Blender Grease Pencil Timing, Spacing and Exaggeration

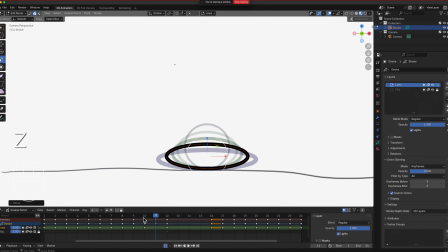[33:10]
GZ to put that in there. All right, so let me make sure that I'm actually on the exact same spot at the bottom.
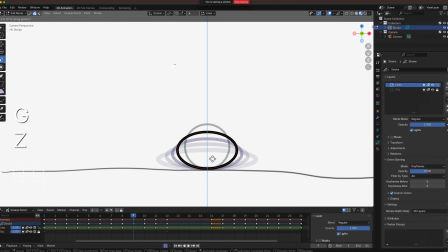[33:18]
I need to lower this because I wasn't zoom in and it's hard to tell.
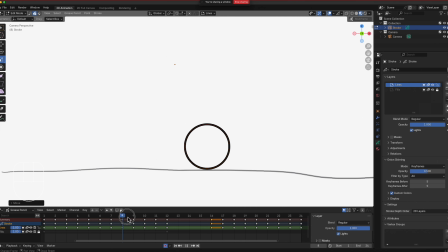[33:23]
All right, so there's the squashing. So from 8, 9, 10, 11, 12. Okay, and then from here we can just copy 11, Shift D, and then move it to 13.
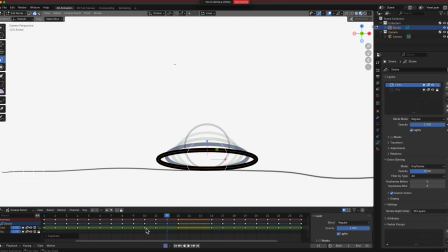[33:37]
So it'll just mirror itself. Copy 10, Shift D to 14. When I say copy, I meant duplicate. Okay, so frame 9, Shift D, and then drag your mouse to 15. So we don't have to do it. It's just kind of like a mirror of it going back to a circle.
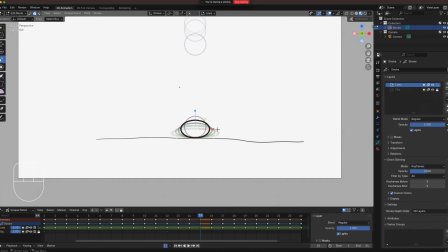[33:57]
Okay, so once we play this back,
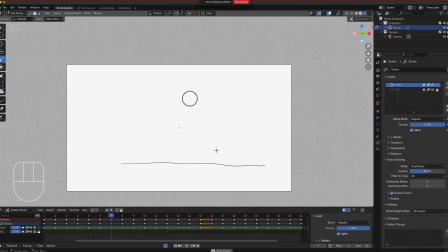[34:03]
all right, so there's that. So we can even exaggerate this one right here.
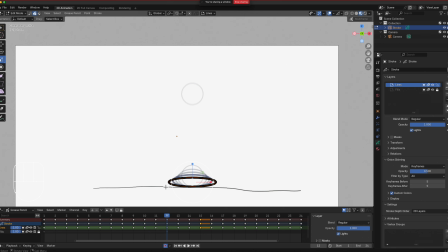[34:08]
Instead of flattening it equal, we can skew it a little bit so it's going flatter on the ground. It's not the same curvature in there if you want to, but for this demoing purpose, I think that should be enough regarding learning your timing and spacing.
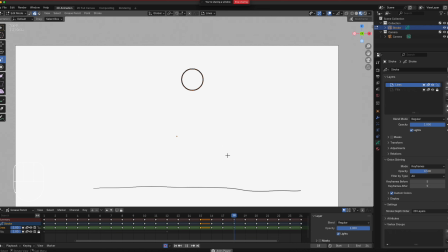[34:28]
Okay, so all right, again, the ball might be a little too small for this action right here, but that's part of exaggeration.
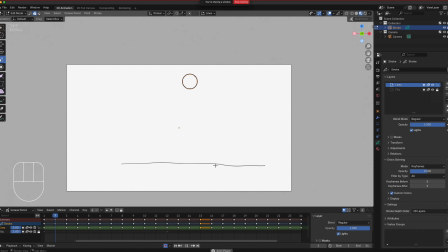[34:37]
Okay, as soon as you define whatever the ball or the object would be, then you imagine a little bit of physics in there. It is animation after all, so Wile E. Coyote and Acme explosion, anvil falling on character's head, all that jazz.
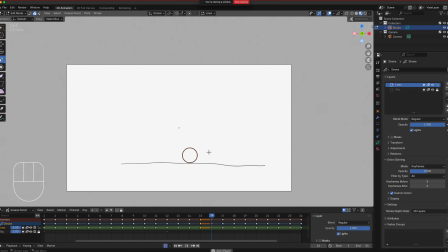[34:57]
You do have quite a bit of leeway regarding how cartoony or stretchy you need to be. All right, so an exaggeration that we can add here that's actually quite missing would be probably on frame 7.
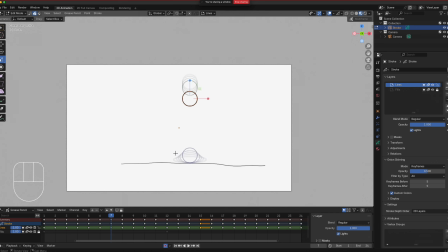[35:11]
Okay, we could start lowering this if we want to. Okay, so frame 7. We can lower that right here. Okay, and then add a squashing to it so that it's starting to elongate.
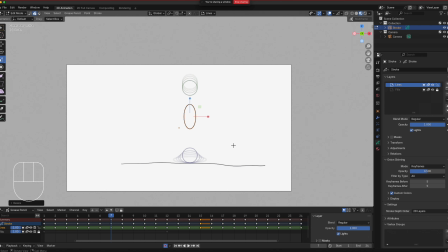[35:31]
Okay, part of exaggeration. So if we play that, all right, I know it's choppy right there, but you can tell right now that it's starting to droop. 6, 7. Okay, we could even go as far as going to numbers.
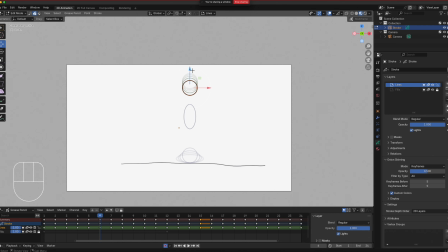[35:50]
Frame 6 right here. Lower this just a bit so it starts joining in, and we could start the exaggeration here. Okay, we could squeeze it like so, just a little bit, starting to elongate it.
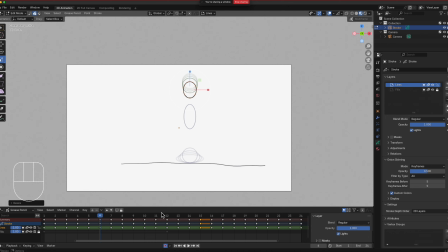[36:06]
Okay, all right, so now if we do that, and when it lands on 8, there's several thoughts of animation right here. Sometimes they don't even want to see the impact right there.
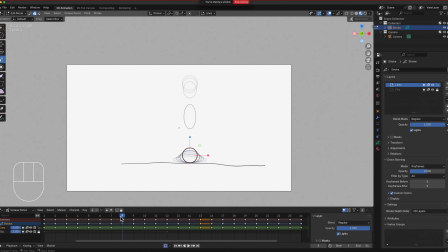[36:20]
Okay, some animators, they don't want the ball right there even touching the ground because they want that speed right there. But for the purpose of demoing and adding exaggeration, let's add it in there.
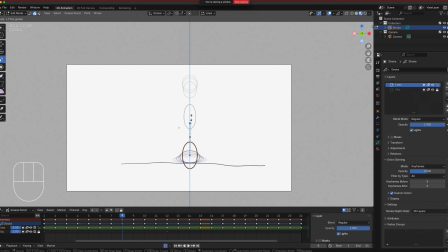[36:35]
So 8, we would now elongate that and then make it a lot thinner. Okay, and then bring it up here. This gives it a different look, more rubbery, more stretchy.
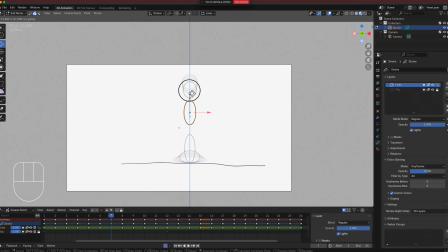[36:51]
Okay, 7, we might need to move that up a little bit because we don't want that as equal constant speed. We want a little bit separation to give it that fast drop right there. So now it has a different look. Okay, and we just have to mimic that because it's a loop animation.
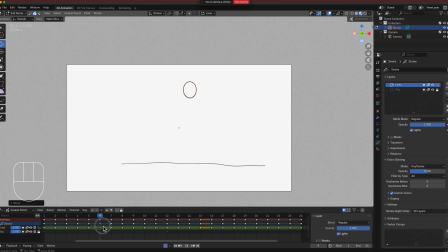[37:09]
So our 6 that would have an equivalent on the other side. Okay, so 1, 2, 3, 4, 5, 6.